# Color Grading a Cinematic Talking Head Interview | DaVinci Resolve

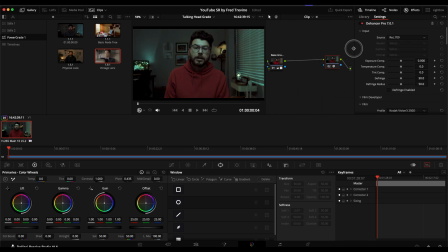So this will become almost like a mini Dehancer tutorial. Source, I change this to DaVinci Wide Gamut Intermediate because that's what my timeline is set to. And then a good film stock that I like working with. I actually like working on Fujifilm Terna.
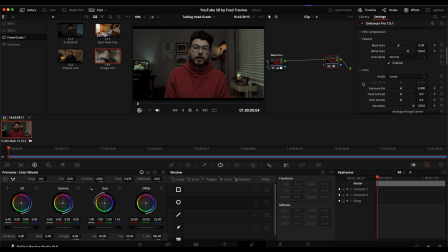I like that look there. And then from here, I typically, because it's just too distracting, I turn off the grain completely. And then I see kind of my base look went from here. It's a really quick and easy plugin to just kind of remove these very digital bright red skin,
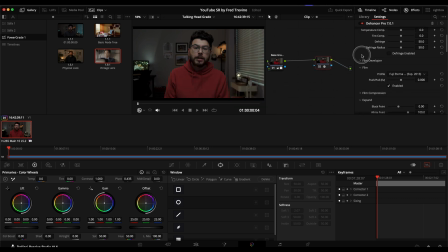super bright red sweater, and I turn that on. So right now, all we have going on this plugin is that we have the Eterna film stock, and then typically I also will turn on the film compression. You know, the default in this case works pretty well.
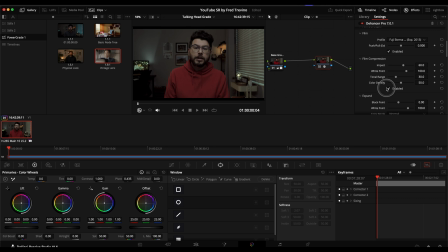What I'm seeing that it's doing, you know, for the most part is, it's hard to see on here, but it's kind of bringing down highlights on my forehead and nose here. And also you can see it probably here on the back monitor and this light. Again, you know, you could easily, if you haven't seen my previous video on getting cinematic texture,
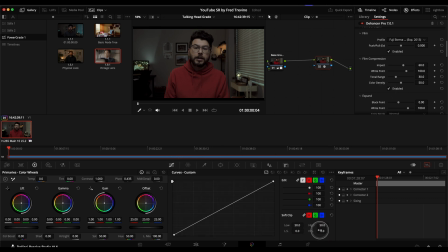you could also do something like do this high soft here. This is another way you could do it here as well, but it's not as noticeable there really, because there's not really anything that's super bright. It's a pretty, you know, it's the lighting on this is pretty balanced, pretty flat.
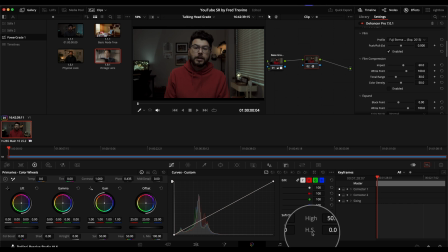Nothing is super bright for you to be able to see that. But if you do have very bright spots, you know, like say a bright window, if this window, the blinds were up, this would be a good a tool to use if you don't have the film compression.
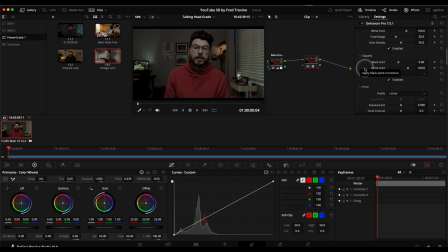But for now, I'll just turn that on. And then this is all set turned on as well, but I don't really tweak that usually too much unless my, you know, lighting is just a little too dark. But if I do, I typically will adjust just maybe the black point.
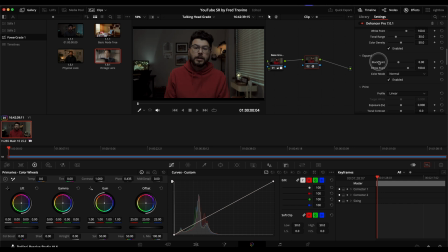Normally for stylistic reasons, like if I wanna, you know, wash out the shadows a little bit, I'll maybe raise that. So maybe I will just, you know, bring up the shadows just a little bit like that.
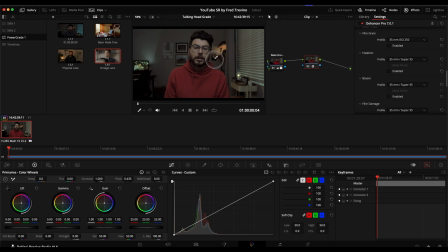This is all set to the default. I turn all this stuff off. I do have the 1/8 black promist filter already on my lens, so I don't ever really turn on bloom because it just makes things maybe a little too, you know, frosty and bloomy for my taste,
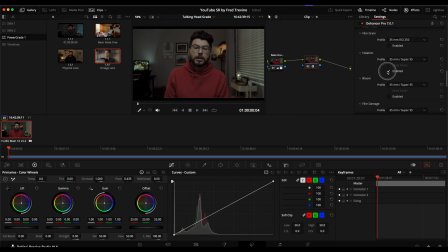so I leave that off. I don't ever, you know, again, it depends on the shot. I don't ever really turn on halation for the most part. Not that it's the wrong thing to do, it's just, you know, on this one here, I'm not gonna turn it on.
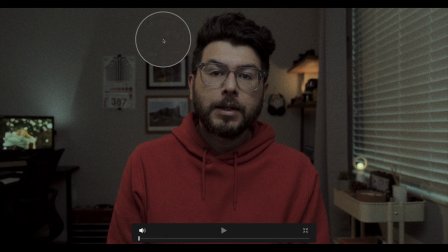And then for film grain, I'm not a fan of really heavy grain like this, and obviously it just doesn't make sense with this.
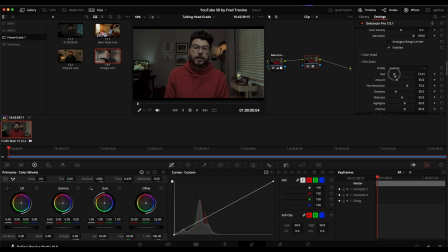So I usually like to go into custom, and I just, you know, my taste, I like turning everything down to, you know, practically the lowest amount possible, something like this, so that you can basically barely see it.
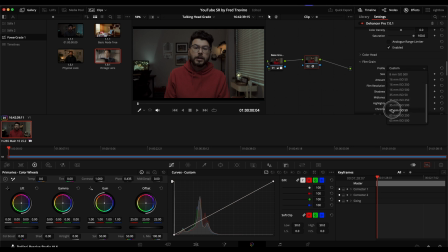Or a new update that I like on this is I like selecting the 65mm ISO 50,
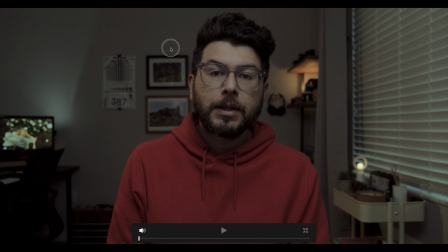specifically because it's just so light. I mean, you can see it a little bit here if I really blow this up, but for the most part, you know, if I hit play, it's there, but it's not that noticeable. You can see it's one of those things.
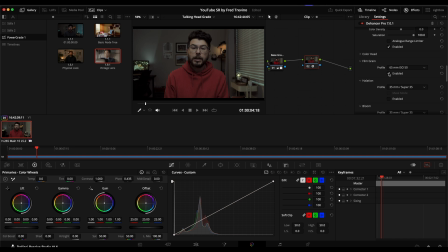I'm personally like grain to where it's there and you can see it and feel that change, but it's not so like in your face, gritty, you know, slightly cheesy, overly grainy images. So I'll just set it to something like that, or I'll do the custom setting.
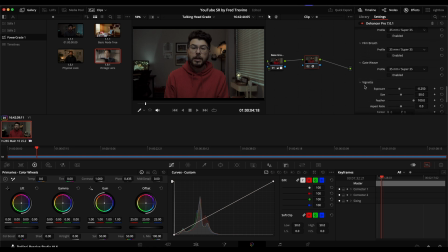And then everything else here, the only other thing I might turn on this here, but at the same time, you know, I usually can create my own vignette pretty easily. So that's kind of, you know, you could almost say this is kind of connected to the base look.
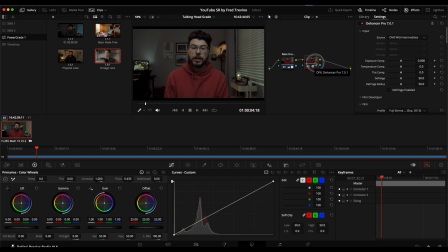And the biggest reason that I really use this Dehancer plugin, for the most part, you know, the grain and all that other stuff is kind of a nice extra, but what I use it for the most really is the taking it from these very digital looking colors to something a little bit more like that.
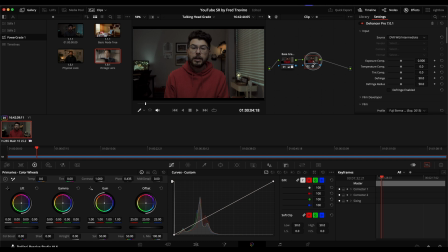Right off the bat, it might look like this is kind of like very dead and muddy and desaturated, but you would be surprised when you come back to it later. But this to me just ends up looking much nicer than this super bright digital image. I could get to this, something like this,
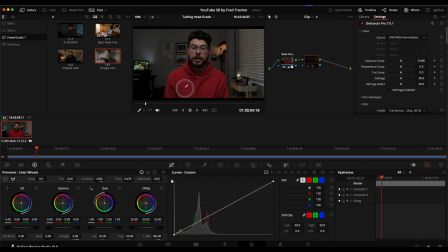manually from here, but it would just involve a lot of different steps, you know, like keying the red, bringing that down, keying my skin tone, selecting, you know, a lot of different items in the back. But this is just kind of a very kind of quick and easy way to do it.
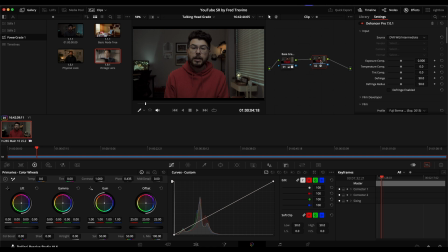And again, if you want to see those ways, look at my previous video on getting cinematic texture, because again, you could do this with tools like black offset, high curve, desaturation, color temperature, mid-tone detail, that sort of thing. But for now, I just do that. And then, you know, this as the base look, going from,
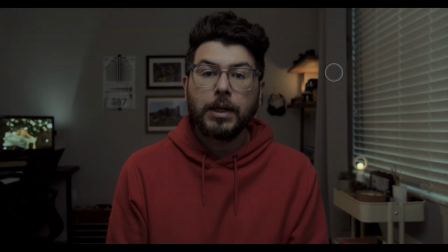you know, this is the original image to this, I start kind of shaping it and grading it.
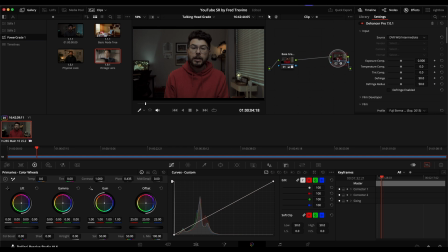So I'll put this at the end. I always leave this here towards the end, so it applies this look to the end. And then I go back here, turn that off here. I go back here and I add an additional node. And then I just kind of start painting the image, you could say. So another thing I usually do is I will go here,
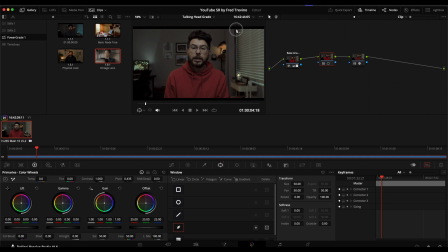and then just to add a little bit of color contrast, I will draw a box around this window here, Shift H, and then I'll soften this a little bit.
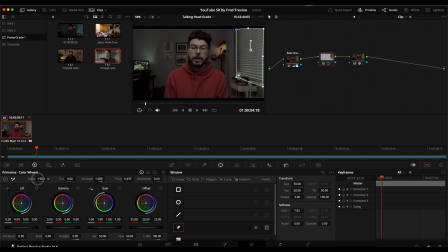And then I like just simply going in here and do something like cooling off that window, I might, you know, give it a bit of a blue look. Maybe in this case, I'll give it more of a teal look. So we'll just say we'll play with some kind of teal and orange thing. And maybe I'll just do that.
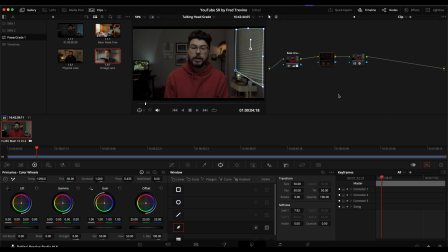It's softened up, so that way it won't really, and this is the before and after, before, after. Another note, so you can see things are kind of taking shape a little bit. Okay, and then I'll add this additional serial node, and I wanna bring up the saturation overall just a tiny bit.
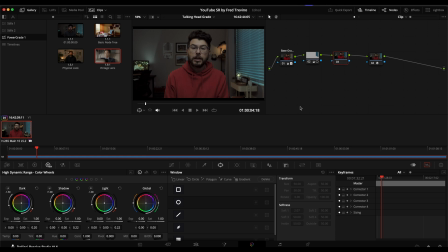So I will go here and then I'll just, in the HDR tool, I'll bring up the saturation just a tiny bit. And I like how it's being brought up everywhere except the sweater.
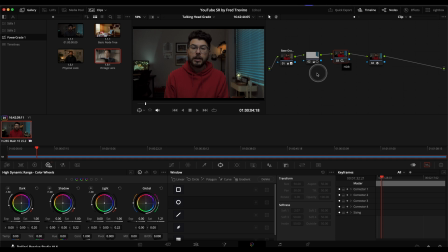That sweater's distracting. What I'm going to do now is just kind of go back here, add a parallel node, and then this is such a red sweater, I can probably just key it very easily.
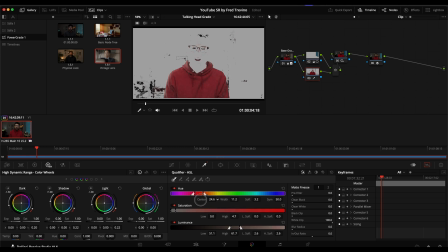So I'll just key that, I'll adjust the key, and then I will blur that key, add a little denoise to it, and then there's picking out some of my face, but rather than kind of messing with it forever to try to fix that,
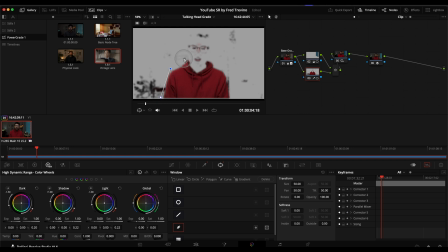again, I'll just draw this kind of rough window around me, because everything's gonna be softened and no one's gonna notice these tiny little things there once this is softened, like that. I'm just grabbing my, there we go. So that should be enough there.
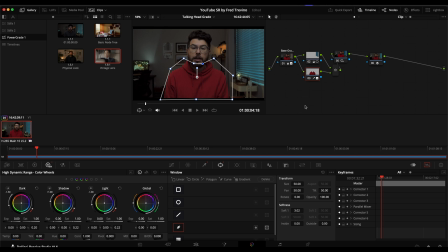And then I'll just do the same thing, but I'll desaturate my hoodie again. There we go. So I've saturated things here, but I've kept things, you know, I've kept that hoodie desaturated. And let me go back to the base image.
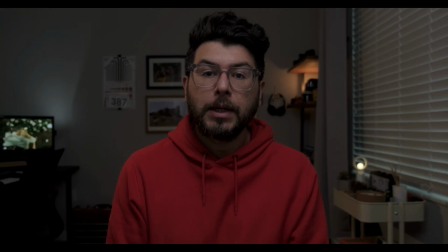You know, again, not a bad looking image, but then as I'm kind of wanting to give it more of a look, we're moving more in this direction,
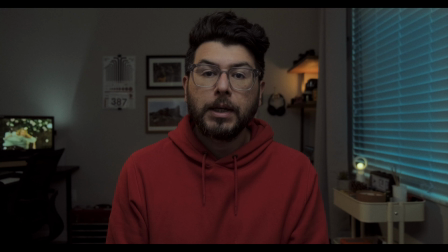before, after, before, after.
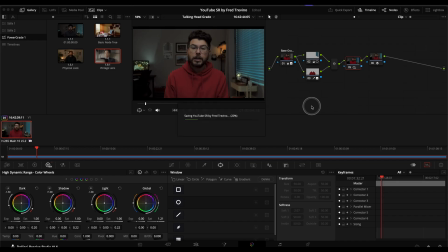And again, you know, we're just kind of keep shaping and painting the image. So now another thing I might do is, and now I'll add another parallel node there, and I'm gonna draw a window.